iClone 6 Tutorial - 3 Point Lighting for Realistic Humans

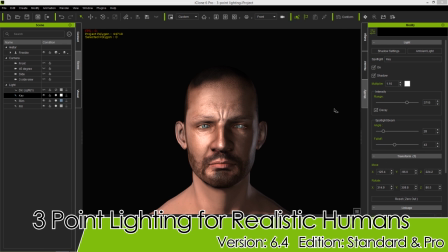5s
Hey everyone, in this tutorial I'm going to be talking about one of the basic tenets of cinematography, and that is the three-point lighting setup.
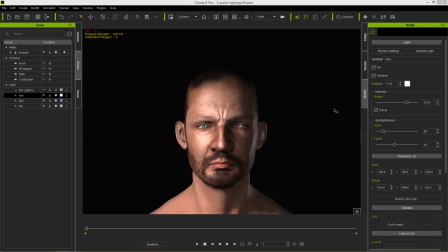12s
So I'm going to be basically explaining what it is, how you can incorporate it in your scene to the benefit of your project, and kind of throwing in some tips with iClone along the way in terms of lighting and shadows. So the main purpose of the three-point lighting setup is to get even distribution of light across the subject.
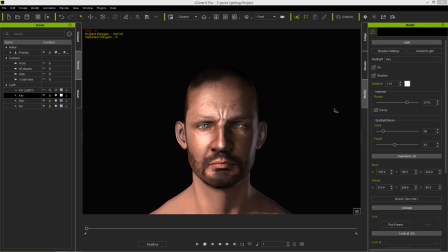30s
You want to avoid deep shadows while also allowing your subject to pop out from the background. And keep in mind it's for lighting subjects, not environments. Subjects are objects, not really environments.
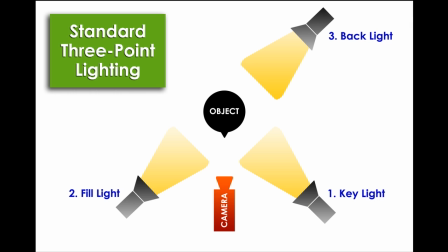41s
Now there's many different iterations, types of three-point lighting that people have created, but basically all those concepts are the same.
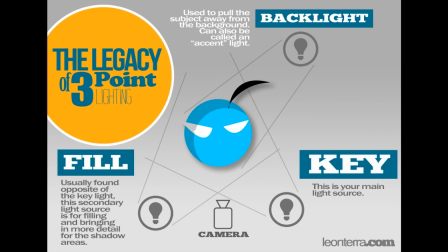49s
Whether you're lighting a dramatic sequence in a film or you're doing like a high school photo shoot or something like that.
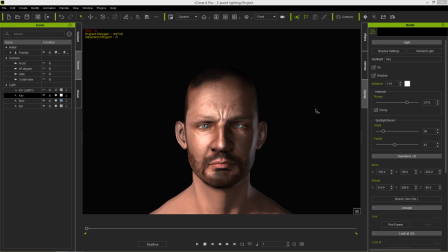55s
But this is the project that we're going to be using. You can download this project for free as a freebie. I'll provide the link in the description below for that. We have this serious looking fella here. So let's explore this project where there's four different cameras right here, and there's four different lights.
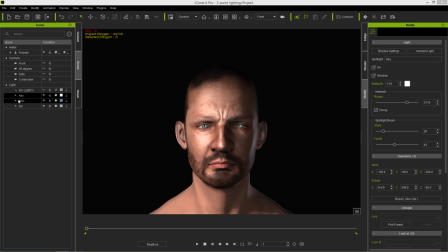71s
But the directional light right here, we're not going to worry about that. We're only going to worry about these three lights right here, which are the three-point lights. So if you want to change your camera view, you can go up here, front, 45 degree, etc., etc.
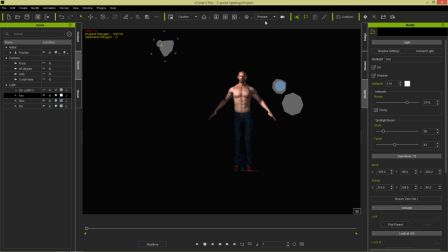83s
We're not going to worry about that. In fact, I'm just going to be using the preview camera for this entire tutorial because it's not going to record anything and we can move around freely. So if we want to get a face view of our character, we can just press the J hotkey.
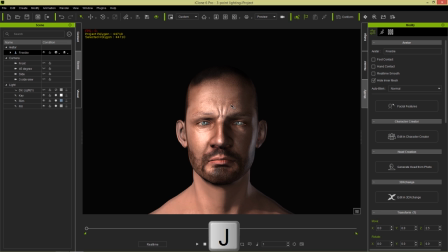98s
That'll focus right on our character's face like this.
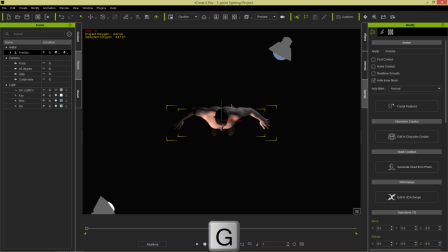100s
We can also press the G hotkey, which will give us a direct overhead view, which is going to be very useful for what I have to explain next. So if we zoom out right here, here you can see there's our three lights surrounding our character. And we're also going to make our front camera visible as well, so you can see that directly facing the character.
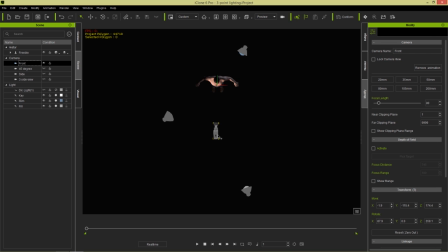120s
And that's basically when we press the J hotkey, that's where our camera is going to be. Now, there's this one light right here, which is the key light.
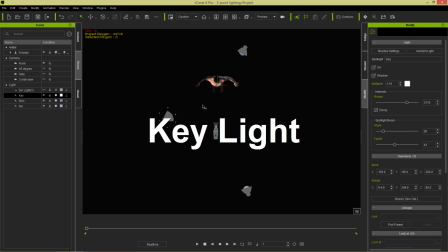130s
So this is the key light we're going to talk about first. This is at a 45 degree angle from the position of the camera and facing the character as well. Now, the key light, it's the main light in your setup. It's normally at a 45 degree angle from the camera setup, like I mentioned, and it's basically meant to add definition to facial features and the shoulders.
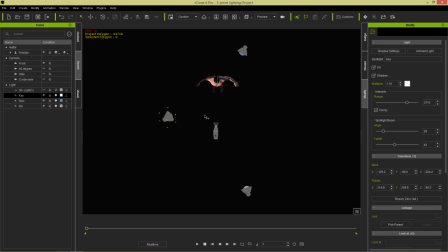149s
It creates a dark shadow and gives a kind of a gritty feel, if only this light is on.
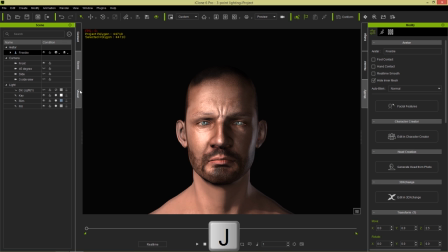154s
So let's go ahead and press the J hotkey with our character selected. Let's turn off the rim light and the fill light right now.
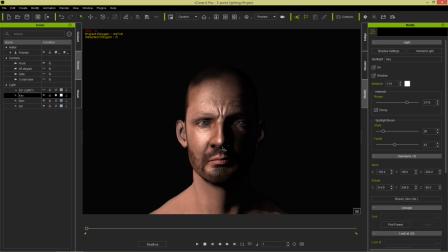161s
And you can see this is our key light by itself right here. Creating some harsh shadows, emphasizing the facial features. Now, one thing I wanted to mention as well is that these characters sort of have, eye reflections on their eyes, especially the realistic Human 100 characters.
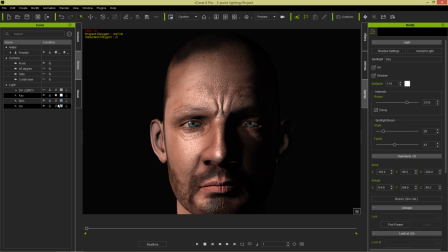181s
If we zoom in on the character's eyes, take a look at what happens if I activate our fill light.
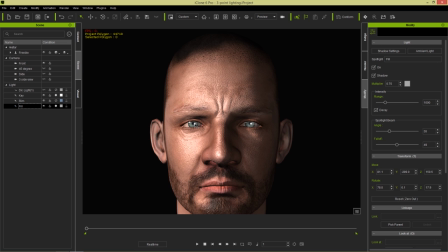186s
We get another specular reflection on the eyeball right there. And we can move those around. The key light, if I turn that off, that one disappears. We can move those around, and I'll show that a little bit later. However, if I select my character and I select the materials, and go to our character's eye mesh right here.
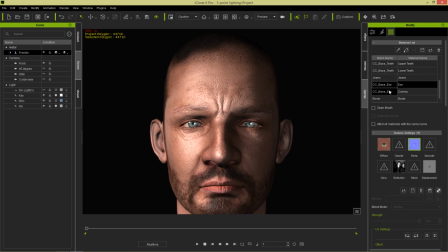203s
There's an eye and a cornea. And these are basically just two layers of the same thing. They all have a reflection map. So whether or not you want this is totally up to you. You can choose to have an increased reflection. You can see the result right there, or take that completely out.
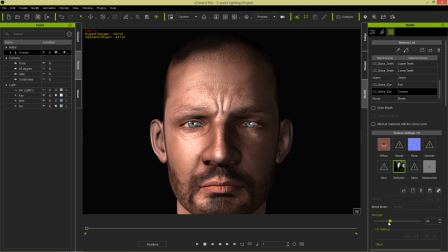216s
I prefer to take it out because it's a little bit artificial in certain scenarios, so I tend to take that down and do the same thing for the eye as well right there. And you can also go down, like with either of these selected, the cornea is normally the stronger one.
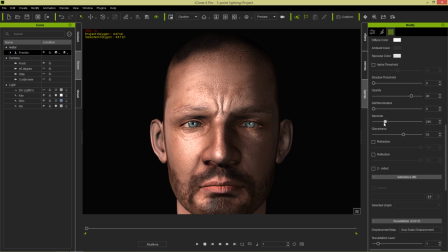231s
Go down here, and you can also modify the specular highlight, and you can see what happens when we do that. We can, adjust the specular and the glossy to get these various results. So that's another way you can modify the reflections on your character's eyes. Just wanted to kind of bring that up in the middle of this key light explanation here.
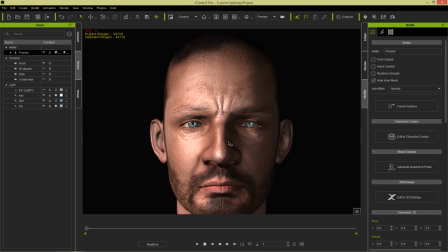248s
So let's select the key light again, press the J, or select our character, press the J hotkey, and then select our key light.